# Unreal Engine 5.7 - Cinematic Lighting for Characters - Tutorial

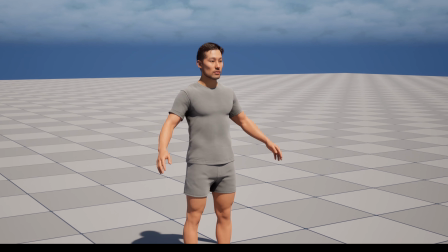(0:00)
Hello everyone and welcome back to another Unreal Engine 5 tutorial.
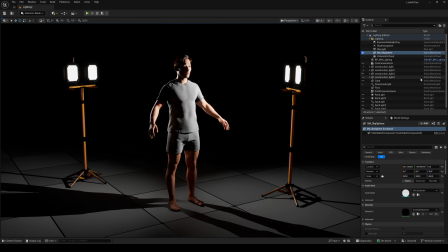(0:06)
Today, let's talk about lighting. One of the most important factors for a cinematic look is proper lighting.
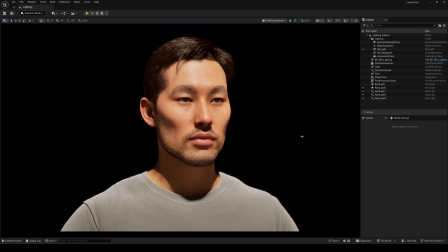(0:14)
This metahuman looks like a typical game character,
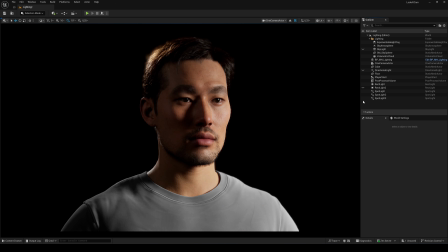(0:18)
and this one looks almost photorealistic, just by adding a few lights. Same metahuman, same scene, different lighting. Let's start with a classic setup used in real-world productions. When it comes to lighting people, or in our case characters, the standard approach is three-point lighting.
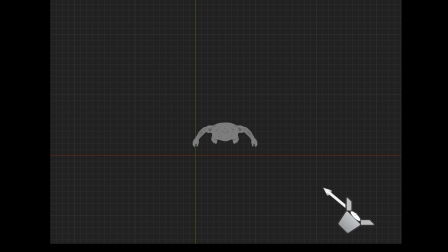(0:42)
It's a simple setup with three light sources, a key light as the main light, a fill light to soften the shadows, and a backlight, also called rim light, to separate the character from the background.
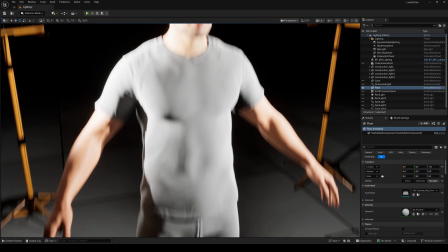(0:57)
Before we set this up, let's quickly disable the auto exposure in the viewport.
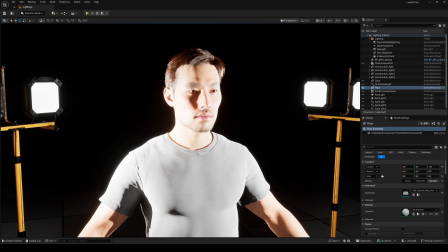(1:02)
We want our lighting to control the brightness of the scene, not the camera.
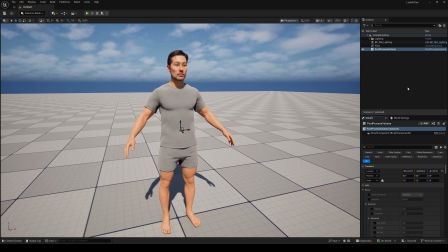(1:07)
To do that, add a post-process volume to your scene and enable Infinite Extent Unbound, so it affects the entire level. Then go to the exposure settings, set the mode to manual and disable Apply Physical Camera Exposure.
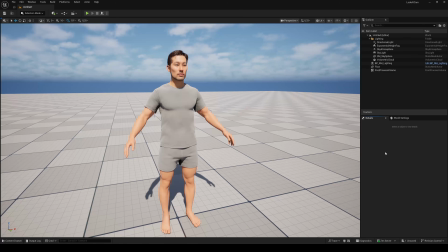(1:26)
For this tutorial, I'm removing all existing lights to keep things clean and easy to understand.
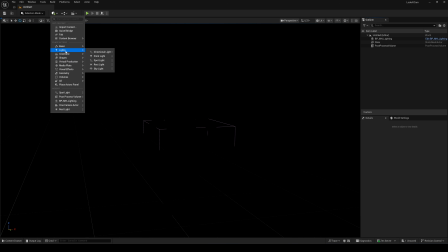(1:36)
Now, add a spotlight to the scene as your key light.
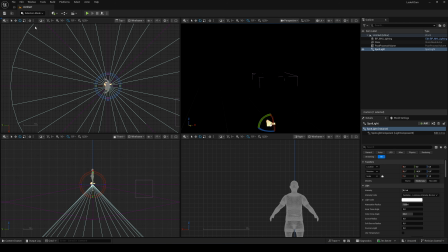(1:41)
I'm using a spotlight because it gives me full control over the direction and the width of the light cone.
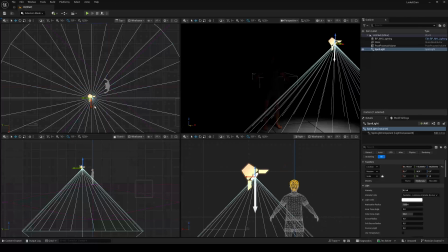(1:49)
Position it at about a 45-degree angle to the front of the face and slightly above the head.
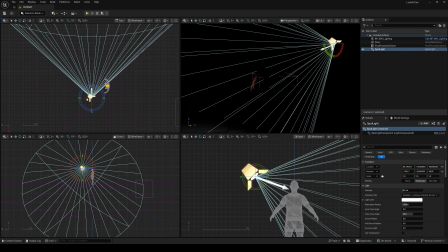(1:57)
Then rotate it so the light is pointing directly at the face.
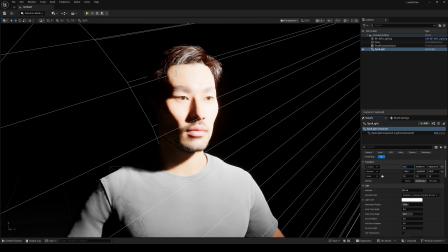(2:04)
Try to create a small triangle of light below the eye on the shadow side of the face.
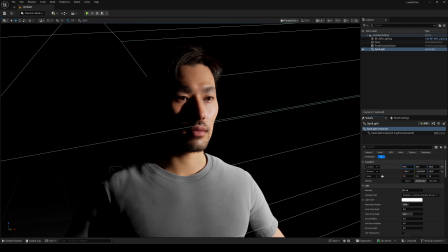(2:10)
You can achieve this by adjusting the light until the shadow of the nose connects with the darker side of the face.
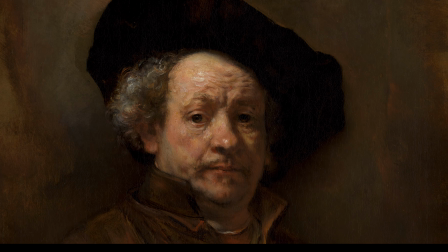(2:18)
This small triangle of light is called the Rembrandt triangle.
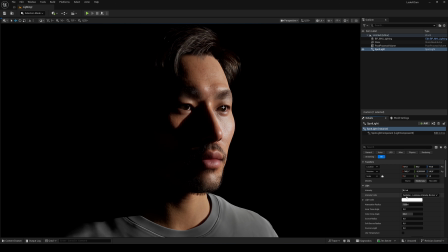(2:25)
The key light already gives us an eye light, a reflection of the light source in the eyes. It's a little small right now, but we changed that in a moment. Now, let's take a look at the shadows. As you can see, they have very hard edges.
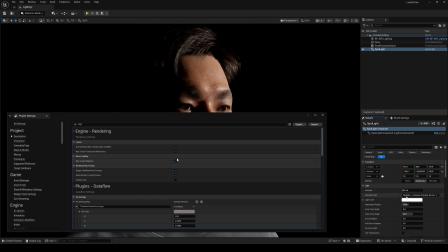(2:42)
If your graphics card supports ray tracing, I recommend enabling ray-traced shadows in the project settings.
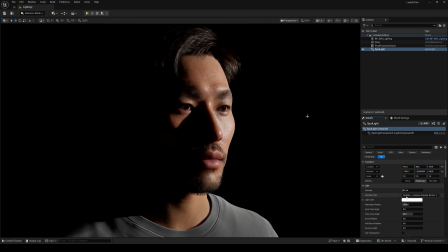(2:49)
In most cases, they look way better. But don't worry, this setup also works without ray tracing.
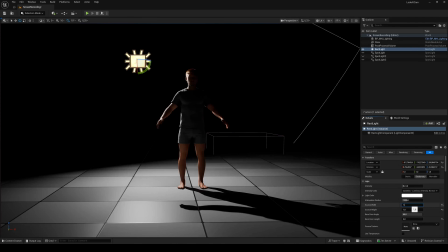(2:57)
The shadow appears this hard because the light source is very small. The larger the light source, the softer the shadows. Just like with a softbox in real-world lighting.
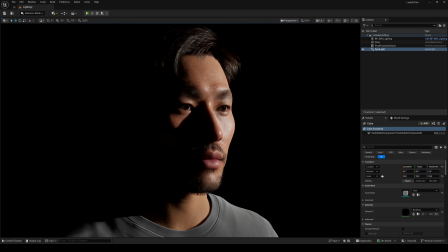(3:09)
In Unreal Engine, you can control this in the Lights Details panel using the source radius parameter. Increasing it slightly will soften the shadows. As a side effect, it also increases the size of the reflection in the eyes.
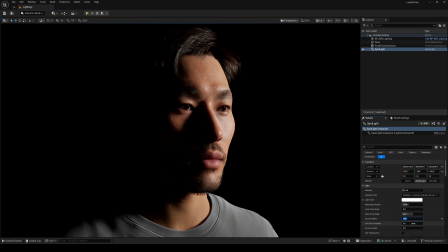(3:26)
With a soft source radius setting, you can adjust the softness of these reflections as well.
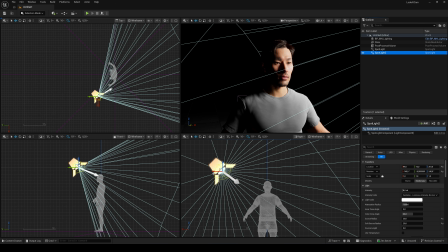(3:35)
Next, let's add the fill light. Simply double-click the key light and move it to the opposite side of the face.
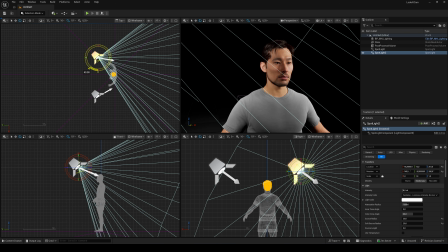(3:42)
We use the fill light to reduce the contrast between the shadow side and the lid side, lower the intensity.
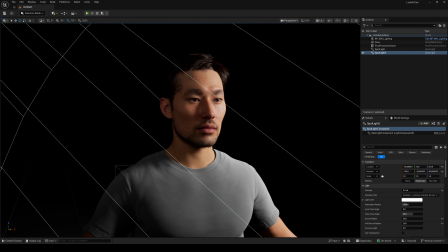(3:50)
We just want to gently lift the shadows, not flatten the lighting completely. Toggle the light on and off to clearly see the difference. Looks good already. But to really make the character stand out, we need to separate it from the background.